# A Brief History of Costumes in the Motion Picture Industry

Hi, I'm Peter Christian, and today we're on location at the EMP Museum in Seattle, Washington. We're going to talk a little bit about the history of costuming in the motion picture industry. In a motion picture, a successful costume must be a color on the canvas or a stroke of the brush, careful not to draw too much attention, but instead be a natural part of the character that wears it, defining them and weaving itself naturally into the visual narrative of the film.
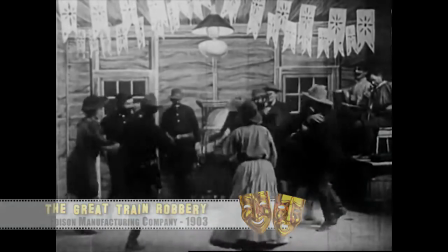0:35 Silent film era costume design, such as it was, were essentially outfits that the actors chose from racks of available clothing from scene to scene.
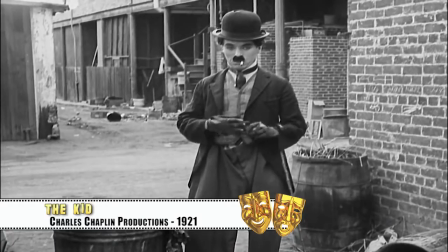0:44 Incidentally, this is how the look of Charlie Chaplin's The Little Tramp was born. Around the same time, D.W.
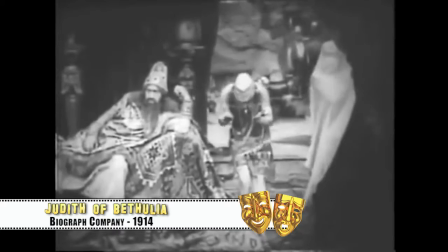0:51 Griffith was laying the foundation for the modern film costume department.
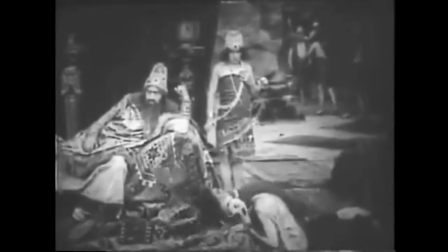0:55 For the 1914 film, Judith of Bethulia, Griffith was the first to have the leading actor's costumes designed by an outside source.
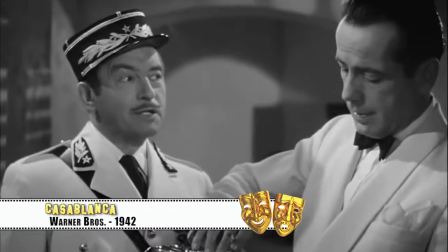1:04 From the 1920s through the mid-1940s,
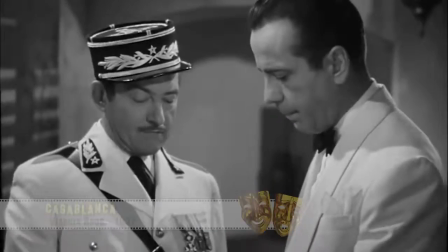1:07 costuming began to develop around the build or look of the actor and what flattered them or created a signature look,
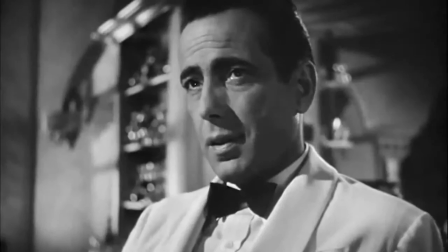1:14 while still remaining as true to period as budget would allow.
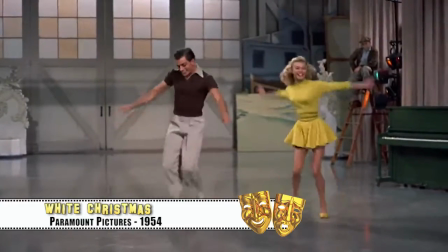1:18 With the introduction of Eastman color film in 1950, color was definitely king.
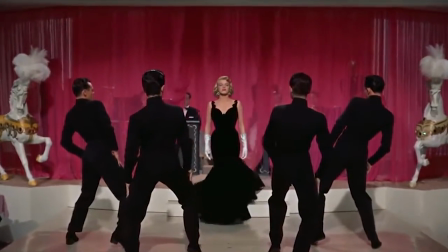1:23 From the late 40s through the mid 60s, film producers used as many colors as possible in costume design to capture the attention of audiences,
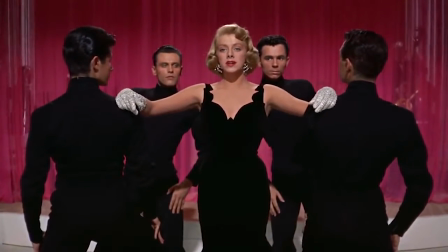1:32 mainly due to the advent of television which was a competitive black and white format.
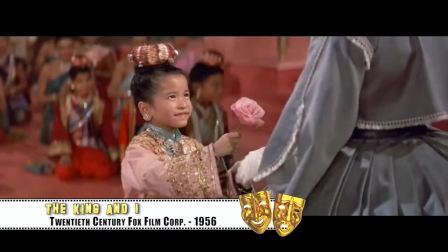1:37 This is well demonstrated by the 1956 film The King and I with its richly colored costumes and scenery.
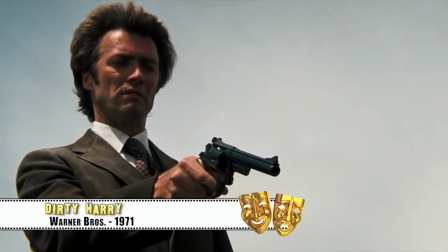1:44 The 1970s was a crisis period for Hollywood that saw aging directors leaving more duties and decision to the up and coming generation.
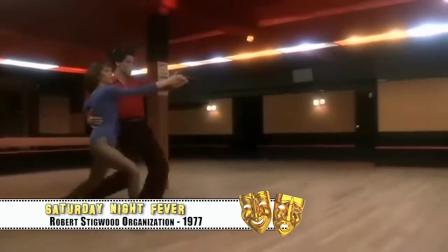1:52 During this period, costume designers, as they did in early Hollywood,
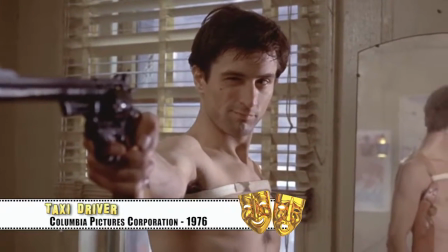1:57 often turned to the actor's own wardrobe to create a more realistic look for a character, and have the costume blend in with the cinematic canvas. Costumes can also be used to establish the look and the feel of a film. When Robert Fletcher was asked to come back as the costume designer for 1982's Star Trek II, The Wrath of Khan, the film's director, Nicholas Meyer, asked Fletcher to redesign the costume into something that was more striking than the drab pajama-type uniforms that Fletcher had designed for the previous film,
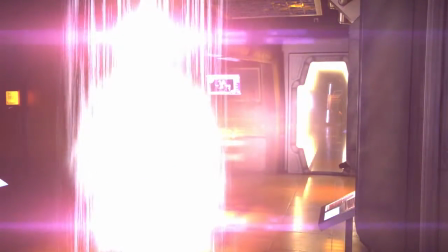2:28 Star Trek Promotion Picture.
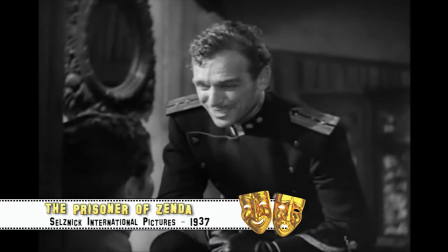2:30 Meyer wanted the feel of the clothes worn by Douglas Fairbanks Jr. in the 1937 film, The Prisoner of Zenga.
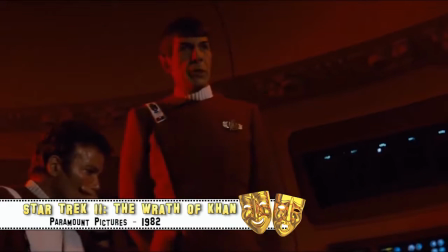2:38 Meyer wanted the characters to have a traditional naval appearance that the audience could identify with,
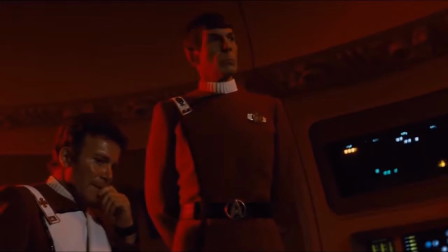2:43 but held back to the films of yesteryear, while still maintaining a feeling of the future of humanity. The end result was a costume that divined Star Trek for fans for two generations.
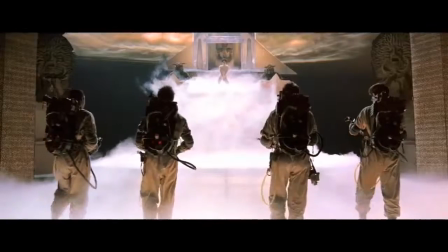2:55 How can anyone forget such iconic characters like the Ghostbusters and their trademark flight suits,
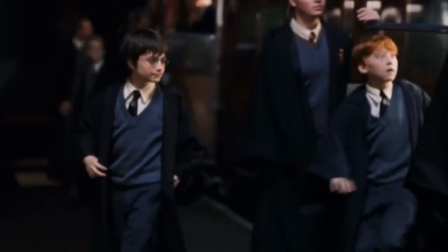3:00 or Neo and his cyberpunk outfits, and of course Harry Potter and his school of wizardry robes? A costume can transform an actor, from just a character into a legendary icon, like Indiana Jones with his signature jacket and fedora. It's an integral tool for a filmmaker that has to tell the story every bit as much as the actor wearing it. It has to help the director bring his vision of the moment to the screen itself. Thank you for watching.
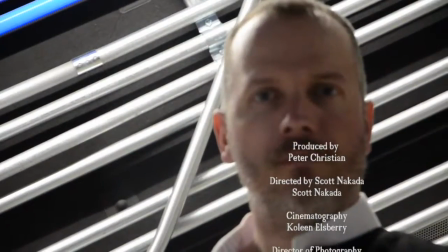3:33 My name is Inigo Montoya. You killed my father, prepared to die.
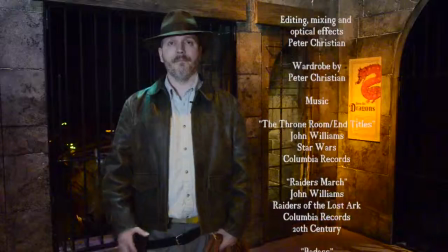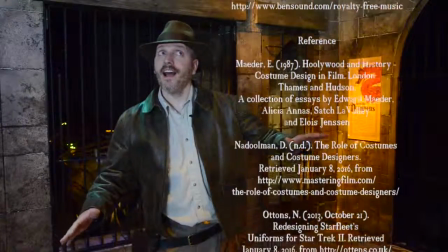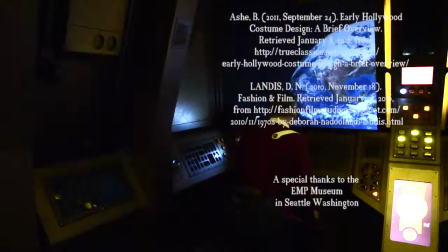3:49 My head was cut off. Okay. Anyway, it's not one darn thing, it's another.
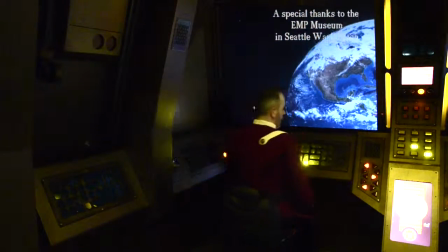3:55 All right, everybody.